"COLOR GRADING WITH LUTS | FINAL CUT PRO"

Color grading with Luts in Final Cut Pro. Is this thing even on? Oh, hey. Welcome to my bedroom. My name is Dale Rosine, and today I wanted to take you guys through my color grading workflow. It's not very complicated. It's pretty simple, actually. So without further ado, let's jump into Final Cut and take a look.
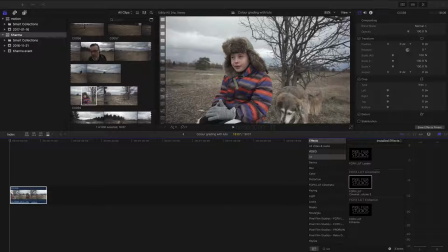[0:20]
Okay, so here we are in Final Cut Pro. I've selected a clip from a vlog that we did a couple weeks ago. I'm taking Maggie for a little bit of a walk. And as you can see, it's really flat looking. I believe I shot this in Cine 4, Picture Profile 8, not S-Log. I really don't believe in S-Log, to be honest with you.
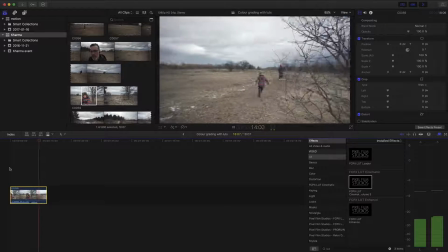[0:38]
I know I've seen a lot of great results with S-Log, but for me, run and gun, flying around, just makes sense to use the Cine profiles.
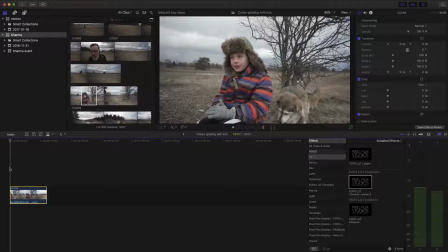[0:47]
It's my preference. Everybody's a little bit different. Okay, so first thing you gotta do is expose correctly. Make sure you're exposed for the scene that you want exposed for.
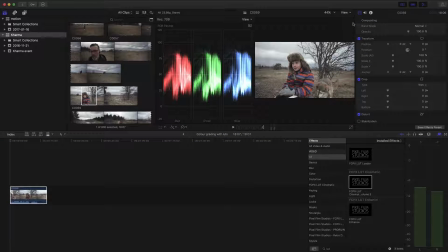[0:56]
So I usually go up to the video scopes and just take a look at the RGB parade to make sure I'm not clipping anything, and it looks good here. If you're sitting between 0 and 100, you're pretty good. You've exposed correctly and you have all this information to play with that you can bring back in post here.
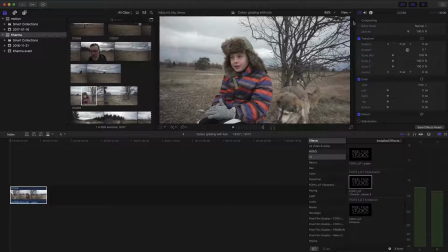[1:11]
If it was clipped, or things were blown out or underexposed, you wouldn't be able to bring that information back in post. Then that would be color correcting. So grab a LUT, any LUT you want.
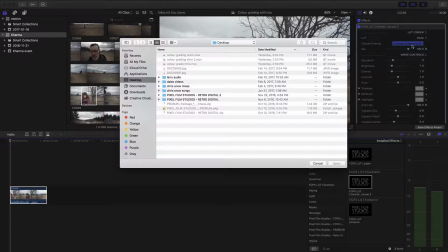[1:22]
I choose Cinematic Volume 3 Pixel Film Studios, and I'll drop a link in the description for the LUT I used.
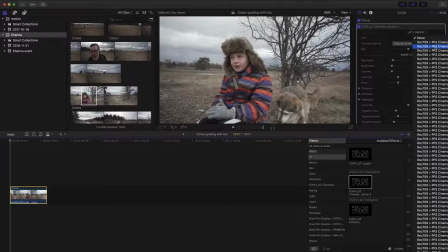[1:29]
And I like to go up to this one here called Aggressive. I think that's what I used on it. Kind of got a cool sort of earthy look to it.
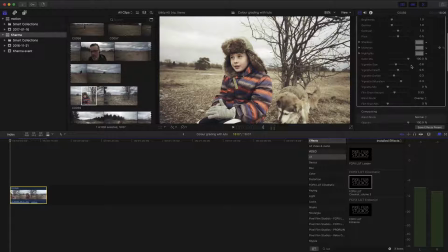[1:36]
And usually the first thing I do is totally take the film grain amount out, because unless you're going for that specific grainy film look, I don't dig it. And I usually bring the LUT mix down to about 90%. Depending on where my exposure is at, I'll also deal with the brightness there.
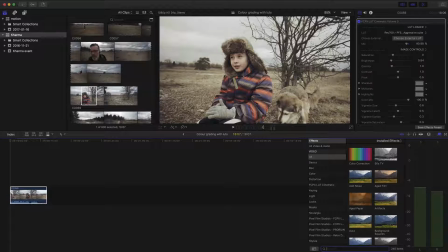[1:57]
So then I'll add a simple color correction. I'm telling you guys, this is so easy. If you nail your exposure in camera, it's no problem. Gonna crush the blacks probably, maybe bring the highlights down a little bit so I can get that detail in the cloud. Crush those blacks so I get a little bit of a dramatic kind of contrasty look.
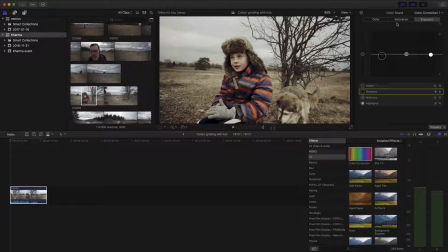[2:16]
Actually, I think I'll bring the highlights up a little bit. I still can do that. Yeah. And go over to my saturation tab, pull that puck all the way up until it feels comfortable to me.
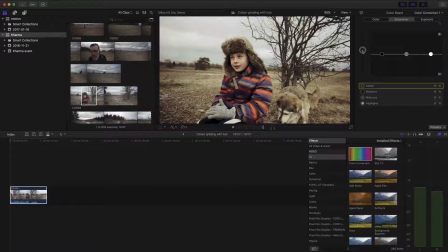[2:28]
And that's another thing. You have to trust your instincts, trust your eye, and color for the scene. I wouldn't want to have this in black and white. It wouldn't make sense to me. And I wouldn't want to have this like really saturated and completely colorful, because there's just not that kind of color in the scene to begin with.
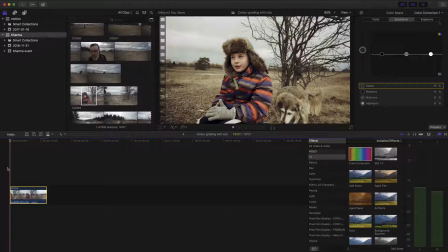[2:48]
So that's it, man. It's really pretty simple. The best takeaway for this is less is more, I find, and nail your exposure in camera.
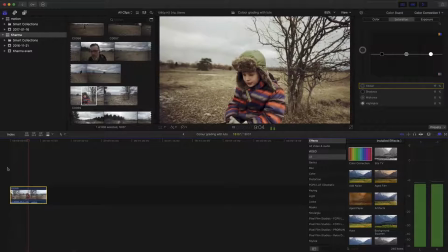[2:58]
So thanks for watching, guys. I hope you found some value in this video. And if you like this video, please subscribe to my channel. If you want to see more content like this, let me know in the comments below, and I'll see you on the next one. Ciao.